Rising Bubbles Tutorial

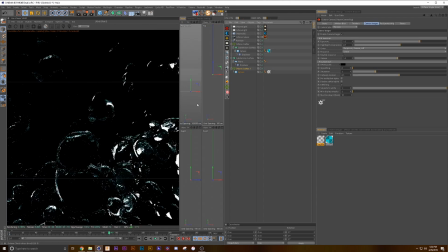(12:31)
In order to do that, let's find a good scene with some decent amount of bubbles.
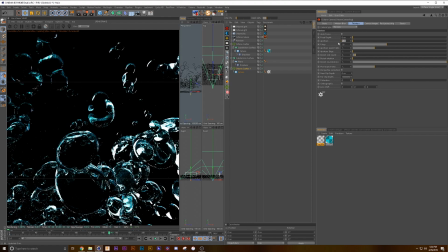(12:38)
Go into our thin lens, turn off autofocus. Go up to like 1.
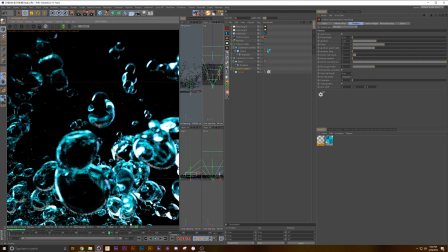(12:44)
Grab your focus tool here and select anywhere you want. Like, I don't know, let's go to a mid area. See, it's pretty decent. We can even also go back into our settings and add a little vignetting.
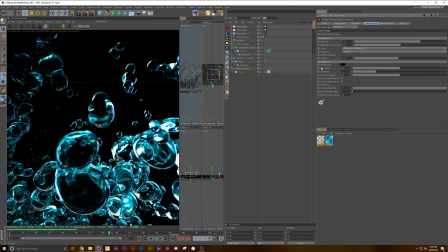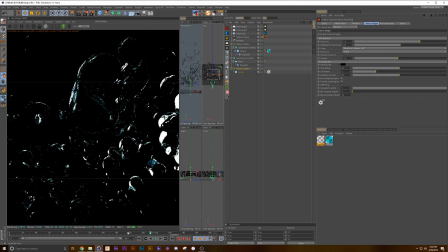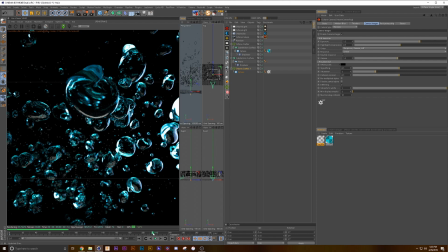(13:22)
I'd say that's looking pretty good. And then one last thing, if you want to add a little more, organic feel to the movement of these bubbles,
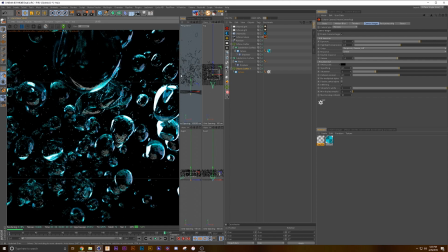(13:30)
what we can do is we can add a formula effector to our plane.
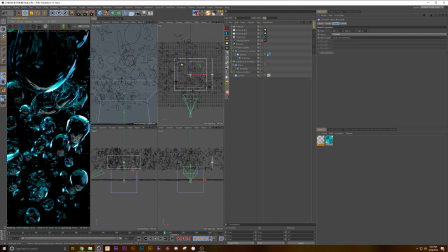(13:35)
So if we go up to effectors, click on formula, drag that down underneath our plane. We don't need it that much, so we're going to go 100 on the Y. And if we go out and we hit play,
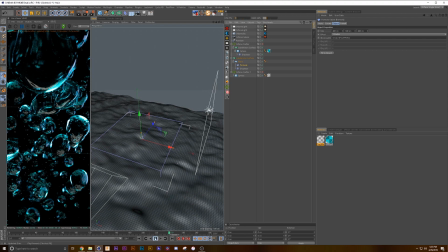(13:52)
so if we turn off our scatters, it'll move a lot faster. You can see that it's rippling inwards, which is fine for some. I don't know. I just figure it should be going outwards. That's just my personal. So to figure out how to do that, I guessed a little bit. And I changed right up in here. I changed this plus to a minus.
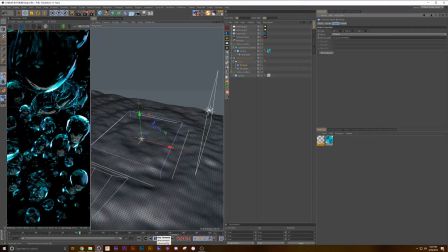(14:11)
Lucky guess, honestly. And now it's going outward. Let me turn everything back on.
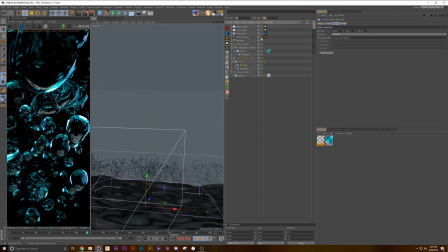(14:18)
Go back into our camera.
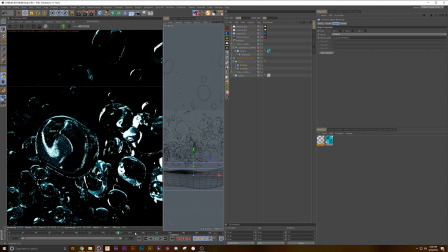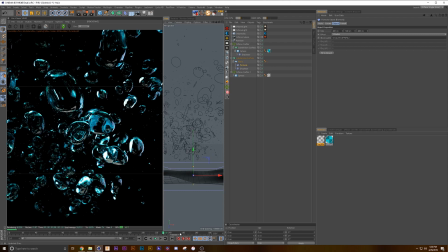(14:29)
And that's just going to give us a little more of
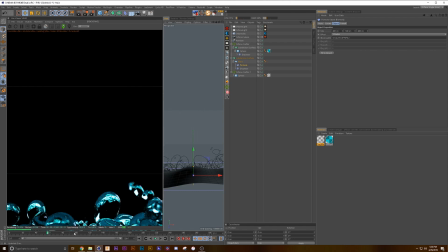(14:34)
a turbulent feel to it when the bubbles show up in the frame.
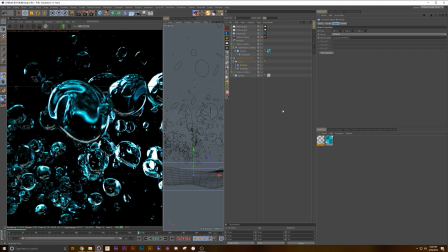(14:39)
And then the last thing we're going to do is we are going to go to frame 270.
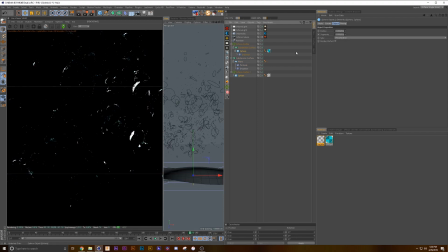(14:46)
We're going to grab both our spheres and we're going to keyframe them. And then we're going to go all the way to 300 and we're going to zero them out. So essentially, by the end of the frame, the bubbles have disappeared.
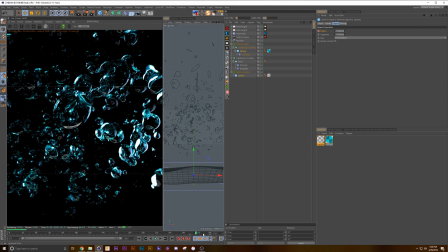So that's about it. That's how I did some bubbles for a job a little while back with Octane Scatter and C4D Effectors.
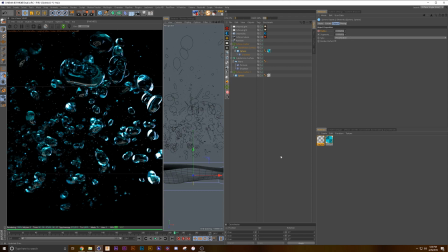(15:23)
This is actually kind of more turned into a quick tip, and I have another one coming up. It may take a little longer because it's a little more of a intense animation, but it's using Scatter the same way. And that one looks like this.
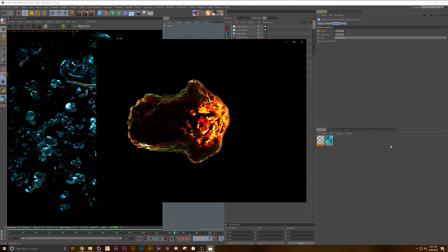So it's kind of a similar technique. What I ended up doing was I used a displacer on the sphere,
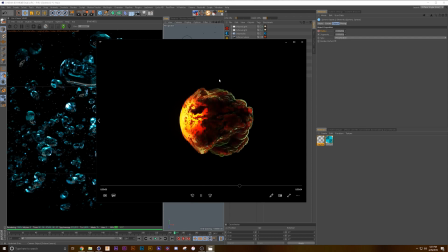(15:51)
and I used the Octane Scatter to scatter the bubbles, and a few other steps here and there for lighting and texturing,
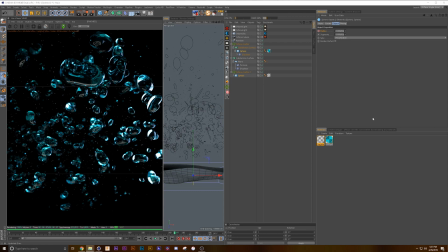(15:59)
and I'll go over all that in the next tutorial. So as usual, I like to disclaim that this is how I do things, not how it is done. If you like it, let me know. If you have any comments, questions, or concern, also let me know, and I look forward to hearing from you all. And I guess until next time, I'm Damon from CCIDgfx. Thanks.